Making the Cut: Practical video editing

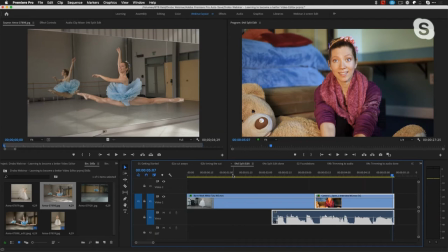1732s
So you see somebody, they have to drive up to the building, you see them getting out of their car, walking into the building, going into the elevator, hitting the floor, the elevator opens and they step out into the office. The same thing done today is you see the person pulling up and then you hear the
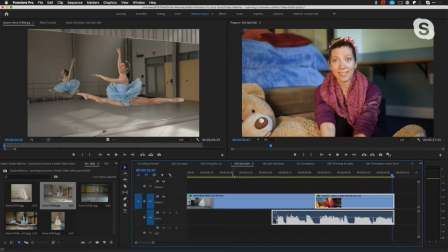1747s
sound of the office and the ding of an elevator underneath the guy pulling up, and then you can cut into the office of him stepping out of the elevator, and people just take it for granted that everything else has happened before. So that's one of the advantages of letting the audio lead, and that way it's great to transition to an interview or great to transition into another scene. And that would be referred to as a J cut. If we take a look, there's also something called an L cut.
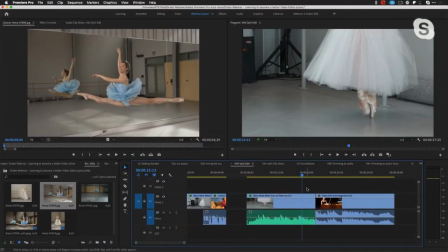1775s
Okay, and that's where you actually let the audio run into the next scene, and then you're seeing the video sooner. So in other words, you cut to the video before. So if I look at this shot here.
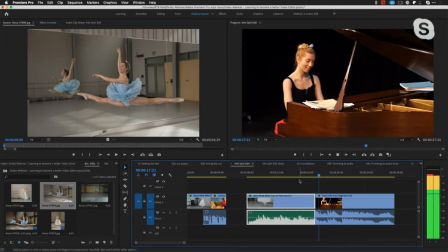Okay, so it's pretty abrupt with that bang of music there. Okay, so what I want to do is maybe I want to see her at the piano first, and of course I would smooth out the audio.
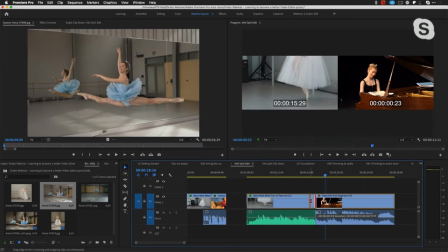1808s
So I'm going to, again, just move it so that I see her at the piano while I'm hearing the other music.
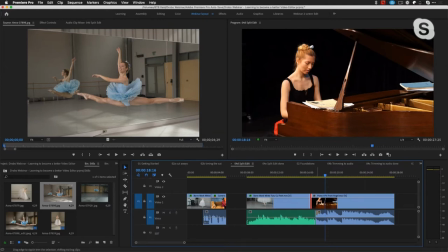1814s
And then when she strikes that first note, strikes that first key, it's going to be smoother. So it's not that much of a surprise.
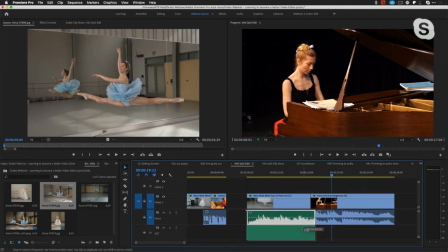1825s
Now, if I was really trying to refine the edit, what I probably would do is I would bring the audio of one track down underneath, and I would let this go and let it fade out a little bit. I could easily, you know, just keyframe that out.
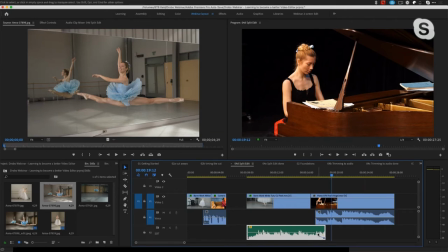1840s
And so now it's going softer and it's preparing, and then I would go here and play back. So again, the whole idea of a split edit is to hide the edit. Sometimes you might want to do this if you're doing a narrative piece like a film and you want to cut to the reaction of the second person who has been listening while the first person still is talking. Because maybe that's more dramatic. Maybe that's more important to hear the reaction of the person listening than to see the action of the person talking. So keep in mind, J cuts and L cuts, very, very useful. And as I said, if you need to be able to remember this, this is what you should keep in mind.
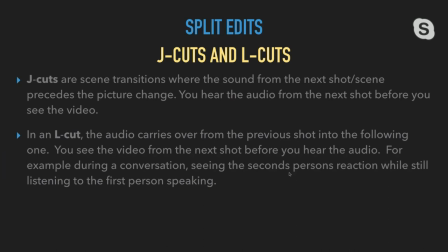1881s
You know, this is, you can do a freeze frame of this, but basically a J cut is you hear the audio from the next shot before you see the video, and an L cut is you actually see the video of the next shot before you hear the audio.
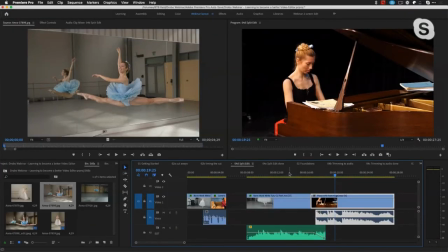1895s
So those are really useful ways to smooth things out. Let's go ahead, and I have these done already. You can see what these look like again. This is probably a little more fine-tuned.
I'm Anna Russell.
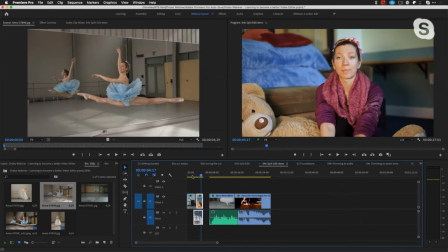1907s I'm a dancer from...
So because we see her, hear her first, it'll be a smooth transition, and then here with the piano.
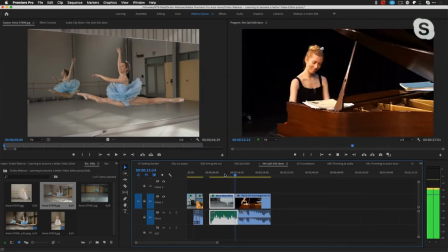So, you know, and again, with editing, everything is your personal aesthetic. You know, stylistically, depending on how you cut the show, you may want that impact sound of the piano keys to be your edit point, or you may not want it to be as abrupt because you're looking for a smoother transition. So that's a key thing. I want to talk a little bit about trimming to audio, or cutting to audio, or cutting to music. We had talked about this. And then I want to talk a little bit about, you know, tightening up interviews and also shooting 4K. And then we'll open it up for some questions. So if I'm cutting to music, and a lot of times the nice thing is you can have a bunch of random shots. And if you cut it to the beat of the music, it works. Music is great for saving things. But there are some tricks to cutting on the beat of music. So the first thing I like to do whenever I'm working with music, and I'm going to zoom in here, and you can look at my audio.
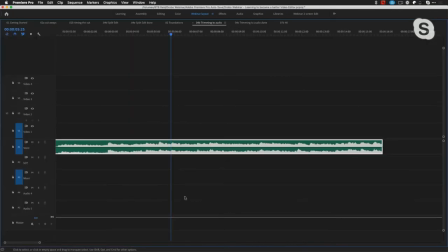1974s
As a matter of fact, I can make this full screen here. And let me see if I can make this a little bit bigger.